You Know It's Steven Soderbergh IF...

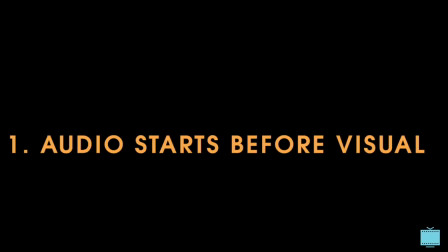You know you're watching Steven Soderbergh if a scene's audio comes in first before the image catches up to the sound.
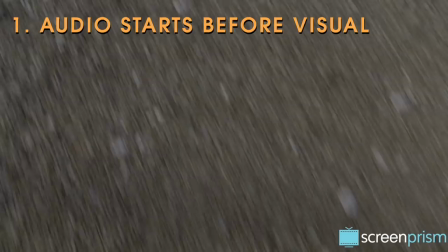At the beginning, we often hear a voice while the screen is totally black or displays some abstract image or a wide shot of a location.
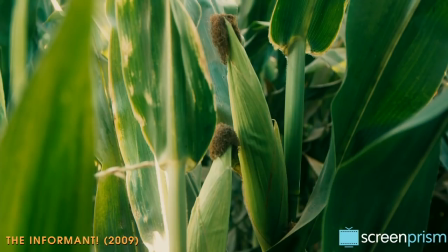You know that orange juice you have every morning? You know what's in that? Corn. And when you're good and help with the trash, you know what makes the big green bags biodegradable?
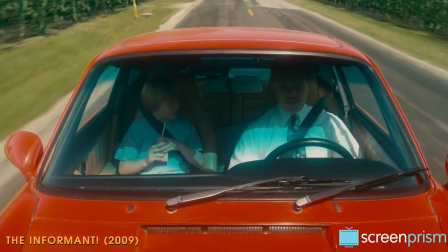Do you? Corn.
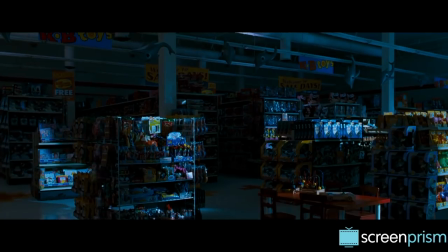This signature Soderbergh technique disorients and engages the viewer, dropping us into an atmosphere or feeling before we can actually make sense of what's going on.
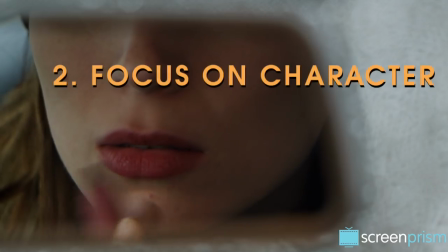Once the setting's established and the visuals eventually match up with the audio, Soderbergh focuses in on a particular character to anchor us in their personal story.
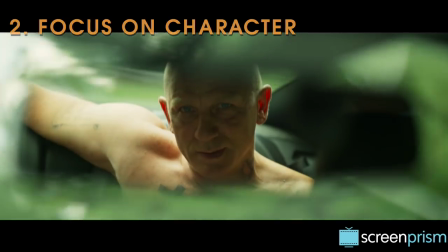Soderbergh takes his time getting to the plot, choosing to prioritize the introduction of his characters.
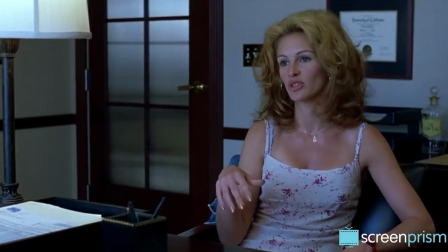Erin Brockovich starts with a job interview that reveals Erin's charm and her inability to land a job.
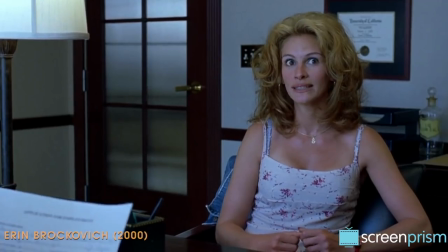You got a really nice office.
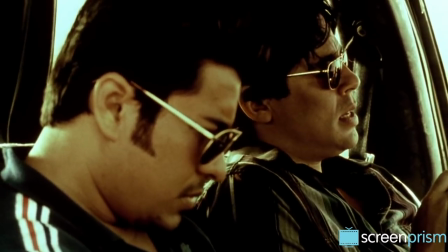Thanks.
Traffic begins with Javier talking about his dream in which he feels powerless to save his dying mother,
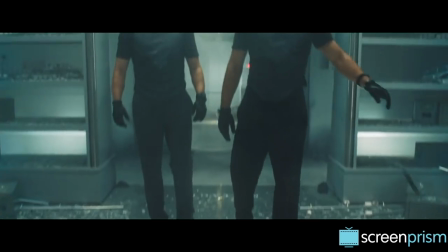much like he feels powerless to stop the crime and corruption in his native Tijuana. And Ocean's 11 shows us how calm and charismatic Danny is in any situation.
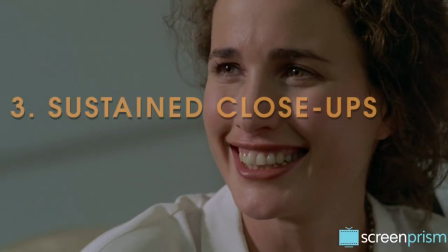Beware, this video may contain a few spoilers for Soderbergh movies. Soderbergh's sustained close-ups make us feel intimately connected to his characters.
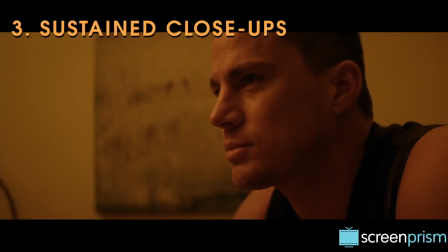Directors traditionally use close-ups during a pivotal emotional point, but Soderbergh gives us close-ups on off moments, like when the character isn't speaking.
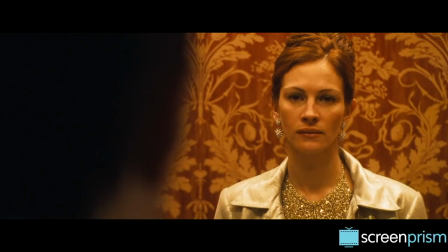He lingers on a character's feelings, making their emotions a part of the visual storytelling.
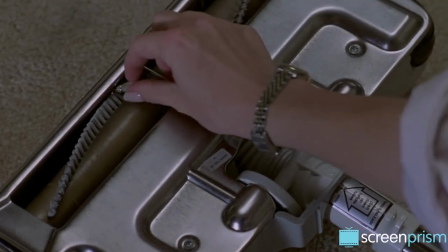In Sex, Lies, and Videotape, when Anne discovers Cynthia's pearl earring on the floor of her bedroom, this confirms her suspicions that her sister's having an affair with her husband.
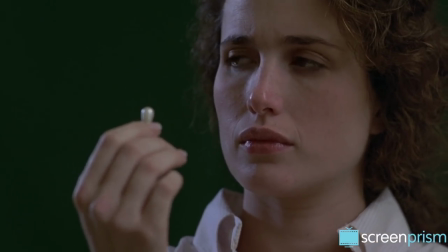The moments leading up to and through this painful realization are patiently documented by the unwavering camera.
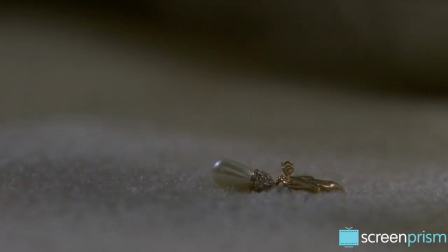When she impulsively tries to smash the earring, the focus of the close-up shifts to the earring on the floor,
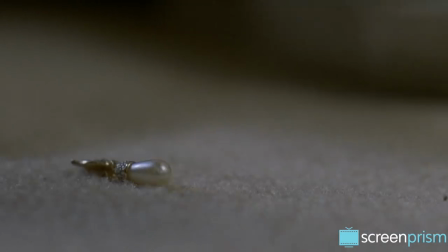since it's no longer her expression but her action on the earring that communicates her feelings at that moment.
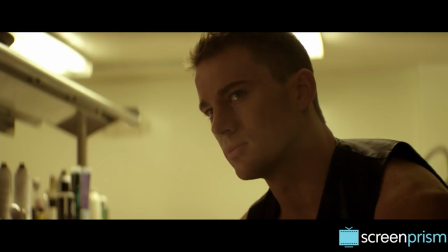In Magic Mike, as the men socialize in the dressing room, we keep cutting back to this close-up of Mike's long, pensive gaze.
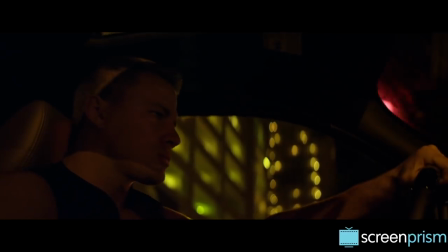The shot wordlessly includes us in his thought process, as he decides whether or not to leave the club and his stripping career altogether.
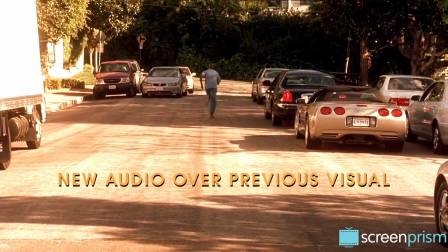Soderbergh's technique of playing a new scene's audio over the previous visual is particularly effective with his sustained close-ups.
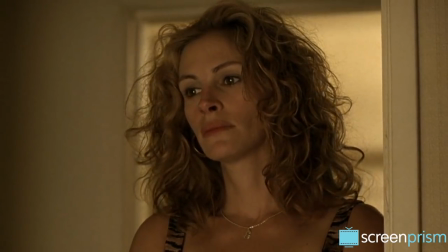The delay suggests that although life continues to go on as usual, the character is still mentally stuck in that moment of deep thought and feeling.
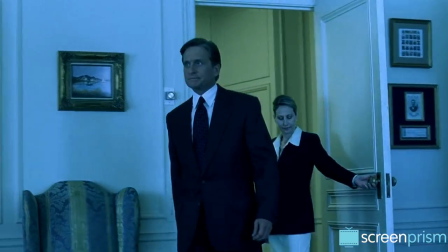A poignant example is in Traffic, after Judge Wakefield's conversation with the chief of staff.
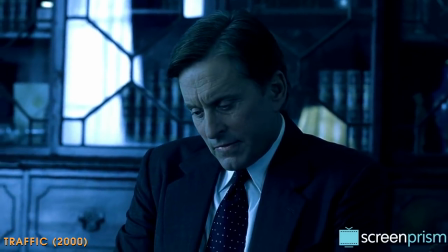Don't worry about that thing with your daughter. Anyway, if it came out, we could turn it into a qualification.
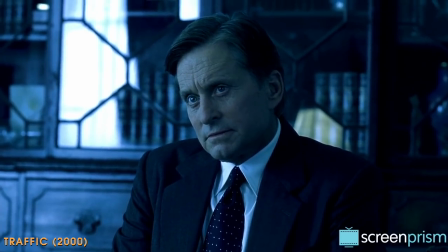I have been in the trenches of the drug war. I've seen the face of the enemy, etc., etc.
The conversation follows Wakefield into his next scene,
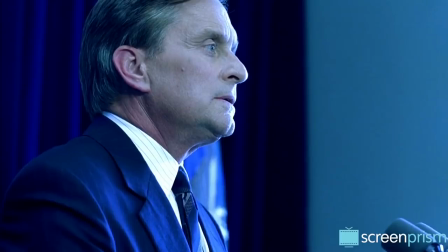and he seems to be replaying the words over and over again in his head as he finds himself unable to make the speech he planned.
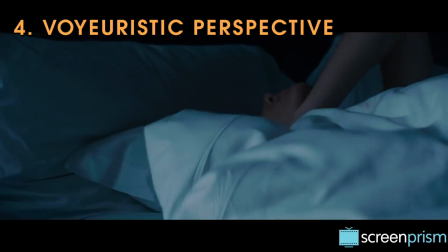Soderbergh gives us the sense that we're voyeurs, entering hidden or illicit worlds.
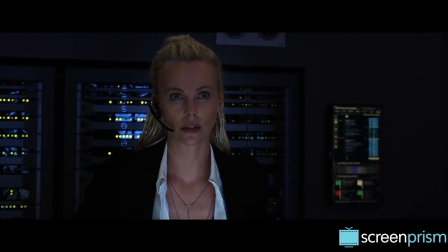Instead of feeling immersed, as we do with many films, especially in the action genre,
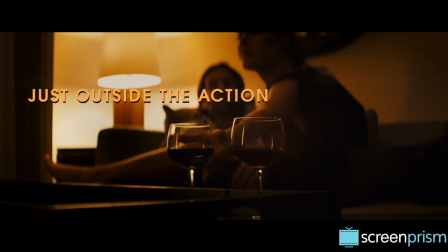we feel rather like we're observing from just outside of the action, given a window into things we shouldn't be seeing.
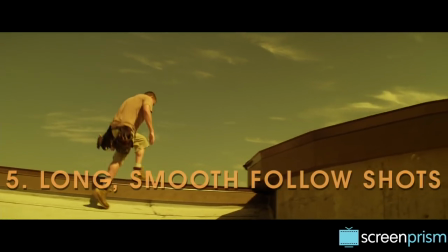Imitating the gaze of someone spying on a stranger, Soderbergh will take a wide shot on a character and follow that character uninterruptedly.
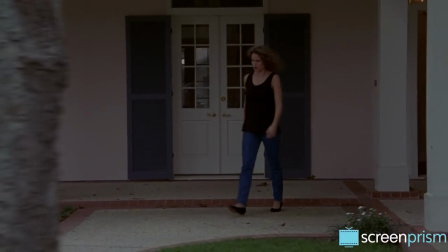Like human eyes fixed on a moving object, he'll position the camera so the character starts far away at one side of the screen,
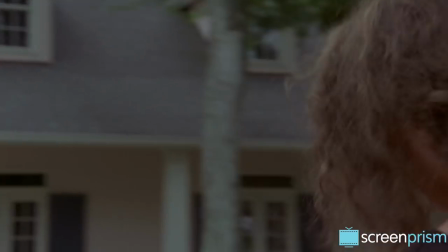then follow them as they approach the camera, often crossing right in front of it before distancing themselves a little so we get a better view of them.
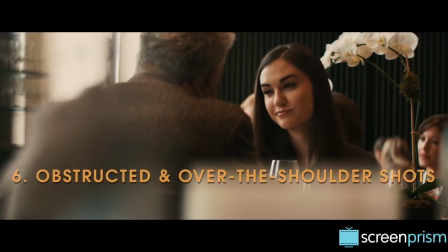The voyeuristic feel also comes from shooting conversations through obstructions or using over-the-shoulder shots,
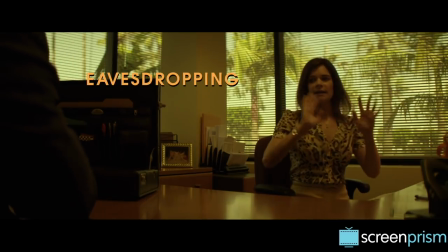often at an angle that makes us feel like we're an extra guest, eavesdropping on the conversation from slightly further away than the participants.
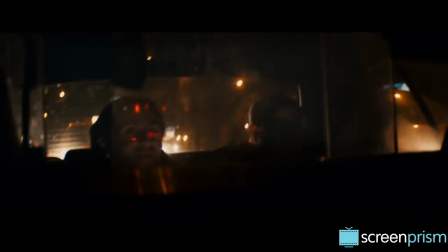We're present to its intensity, but the shoulder head or material blocking our view reminds us we're not meant to be the recipient of these words.
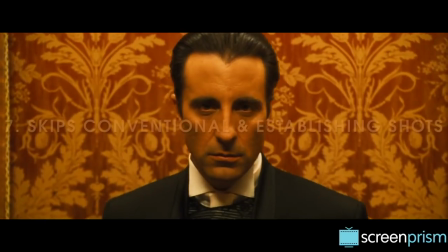In the same vein, Soderbergh might leave out the expected establishing shots or conventional coverage that most directors use.
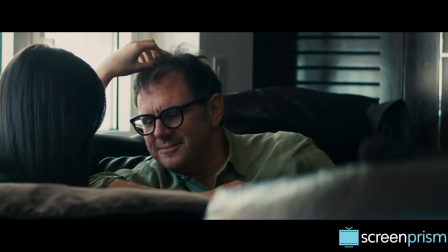Instead, he might stick the camera in one place and film most of a scene from one vantage point,
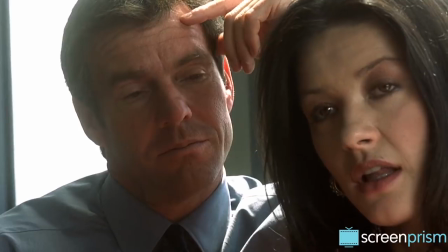making us feel like we're really in the room because we're not constantly skipping around to different parts of it.
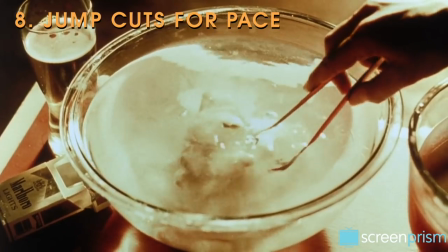And he's very comfortable using jump cuts instead of cutting away to hide skips forward in the action.